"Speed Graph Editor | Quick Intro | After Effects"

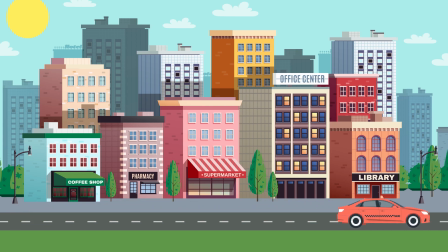0:00 When you start your car, initially its speed is 0, but then it slowly gains the speed in the next few seconds and reaches the maximum speed. And when you want to stop the car, you make it stop gradually, slowing it down to 0 instead of making it suddenly stop, because that only happens if you crash into another car.
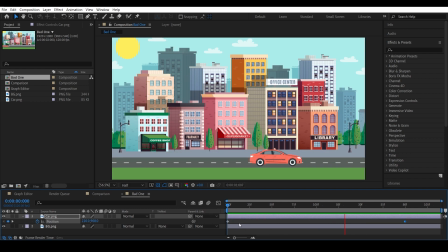0:19 When you add keyframes to make a car travel from left to right, it has the same speed from the start to finish, which makes no sense.
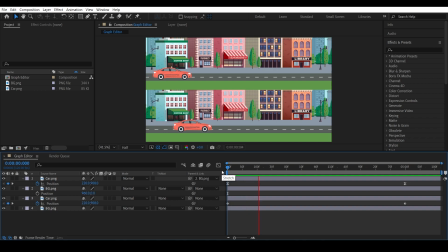0:27 That's why we use speed graph. The animation on the top looks way more realistic than the one on the bottom. For the animation on the bottom, if you click on the keyframe and click on the graph icon, you see the graph editor.
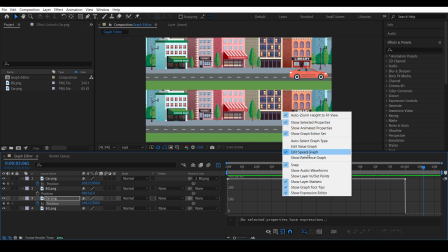0:46 And with the edit speed graph selected,
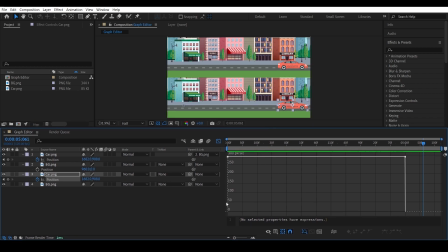0:49 you see that the y-axis represents the speed and the x-axis represents the time. As the time goes on, the speed is not changing.
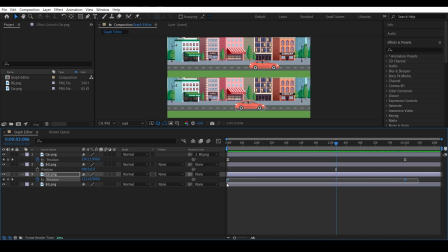1:03 That's why it's very unrealistic. If we select the keyframes, right click, keyframe assistance and easy ease, it makes the speed go from 0 to maximum and then go to 0 again, which gives it a natural movement.
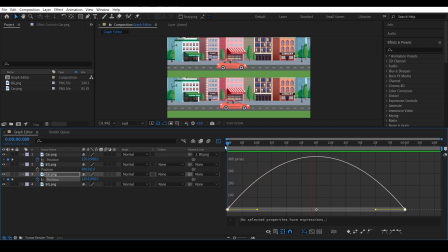To make it even slower in the start, we can edit the graph to stretch the speed to the center,
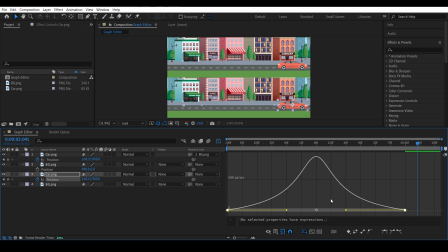1:36 which makes it even slower in the start and gain the speed exponentially, which makes it look much more interesting.
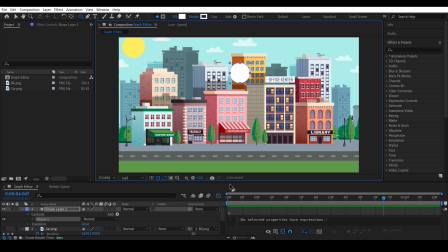1:48 Another example would be that if you have to create a ball animation and you have to make it fall, you add keyframes to the position.
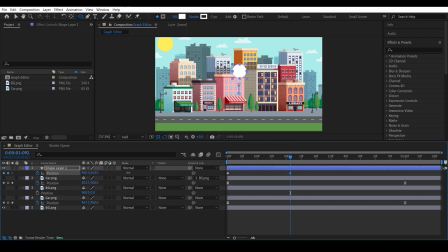But this is not how a ball falls, because when a ball falls from top to bottom, on the top its speed is 0.
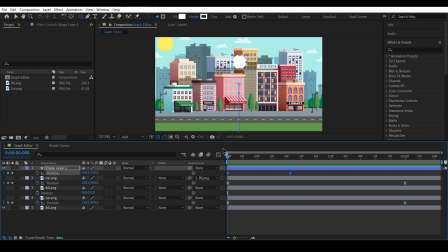2:12 When it reaches the ground, it reaches the maximum speed. That's why we right click, easy ease, and go to graph editor, and we can edit the graph
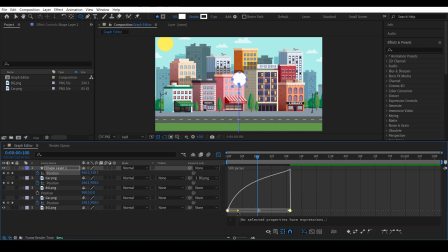2:28 to make the speed maximum in the end and 0 in the start.
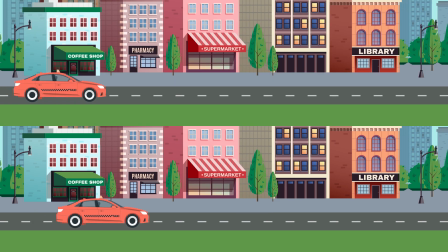2:38 The purpose of this video was to give you an idea of what the speed graph is, why we use it and how to edit it. To get the perfect understanding of it, I encourage you to do the practice.